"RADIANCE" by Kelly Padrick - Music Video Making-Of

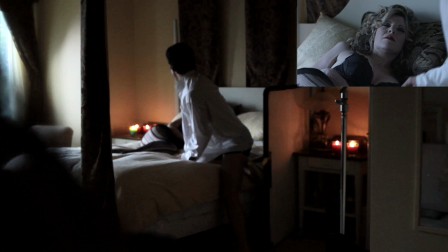250s
Now, go. Oh, man.
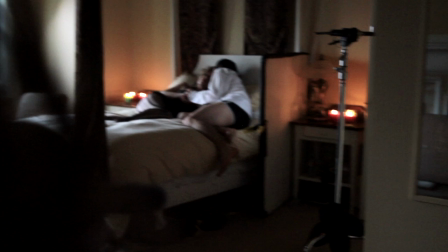255s It's not as bad as it seems With the stars tonight
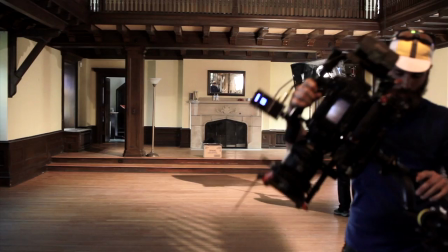263s I dream of you No matter what I do
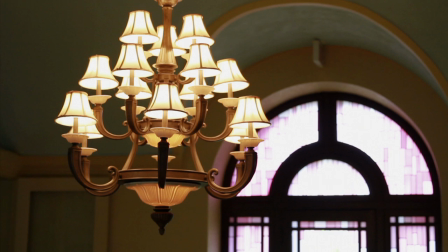270s Your light is shining through This scene we're shooting in the same location as Serpent's Lullaby Final Scene The
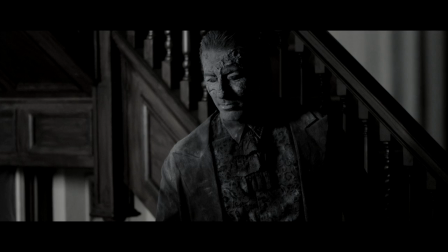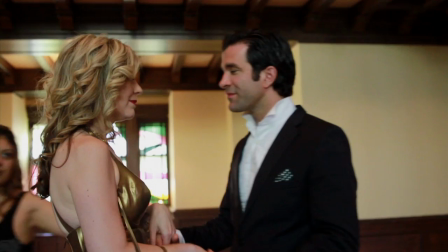dance between Kelly and Eric is just so sensual that it's kind of turning me on a little bit to watch that on the monitor.
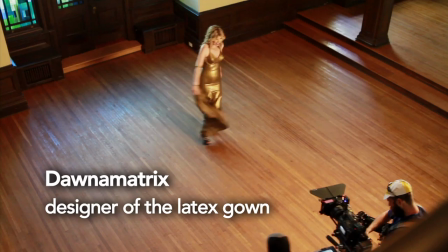300s
It's beautiful. And with the latex dress and the steady cam and slow motion, it's just going to flow perfectly.
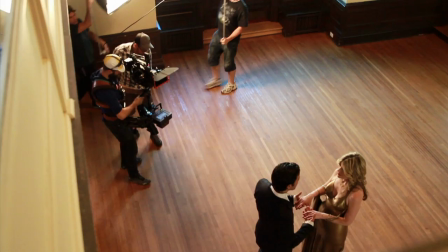309s
Balci and Ben is going to arrive and he will come to you and you will have a moment of connection.
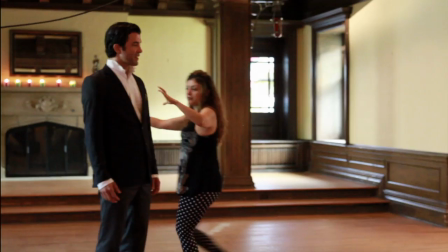316s
The camera will go around them because they're in a bubble of love. They're creating this energy bubble. In a meditation yesterday something came up and I saw this message that said follow the roots of the Sun
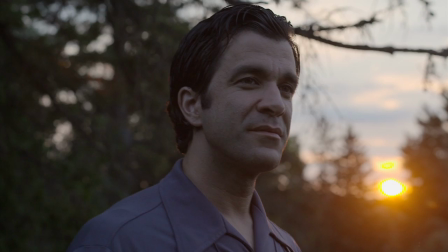335s
and at first I didn't really understand what the significance of this thought meant for today's shoot
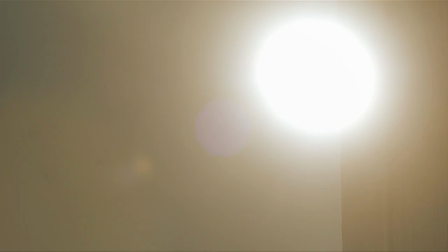342s
and as I reflected on it it told me that I had to follow the lighting of the
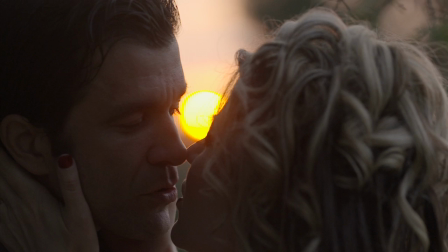349s
Sun we are shooting half of the video outdoors and without the sun, without the main source of light, there is no radiance. So we were supposed to start shooting on the other side of the manor and because the sun is there,
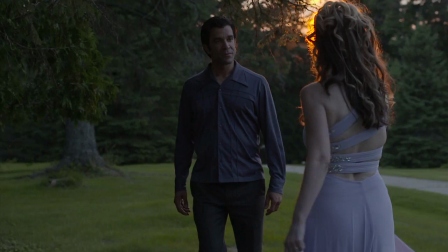364s
now we are shooting the master shot on this side of the manor, which is a complete different setup.
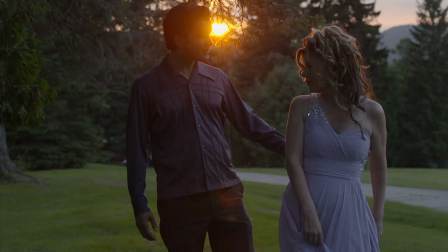371s
But this is the beauty about making movies and it's just follow the sun, follow the light.
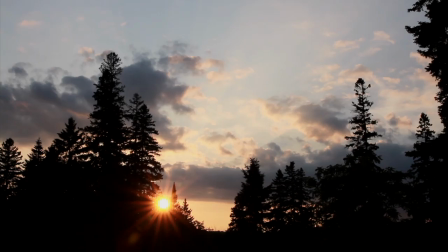377s
Follow the light within you as much as the light available to you and when you are guided by flexibility then
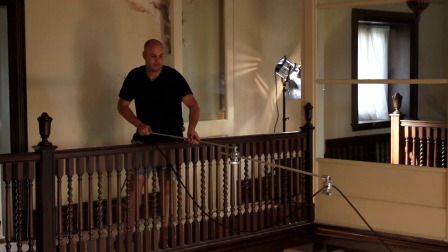386s
you get magic with you by my side I'm stronger anyhow I love you more
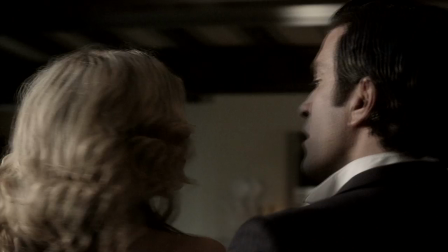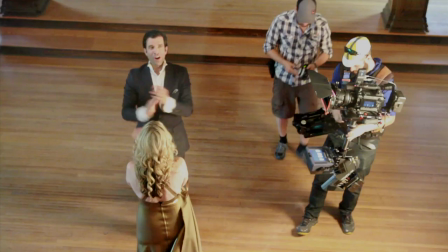403s Your radiance is in the world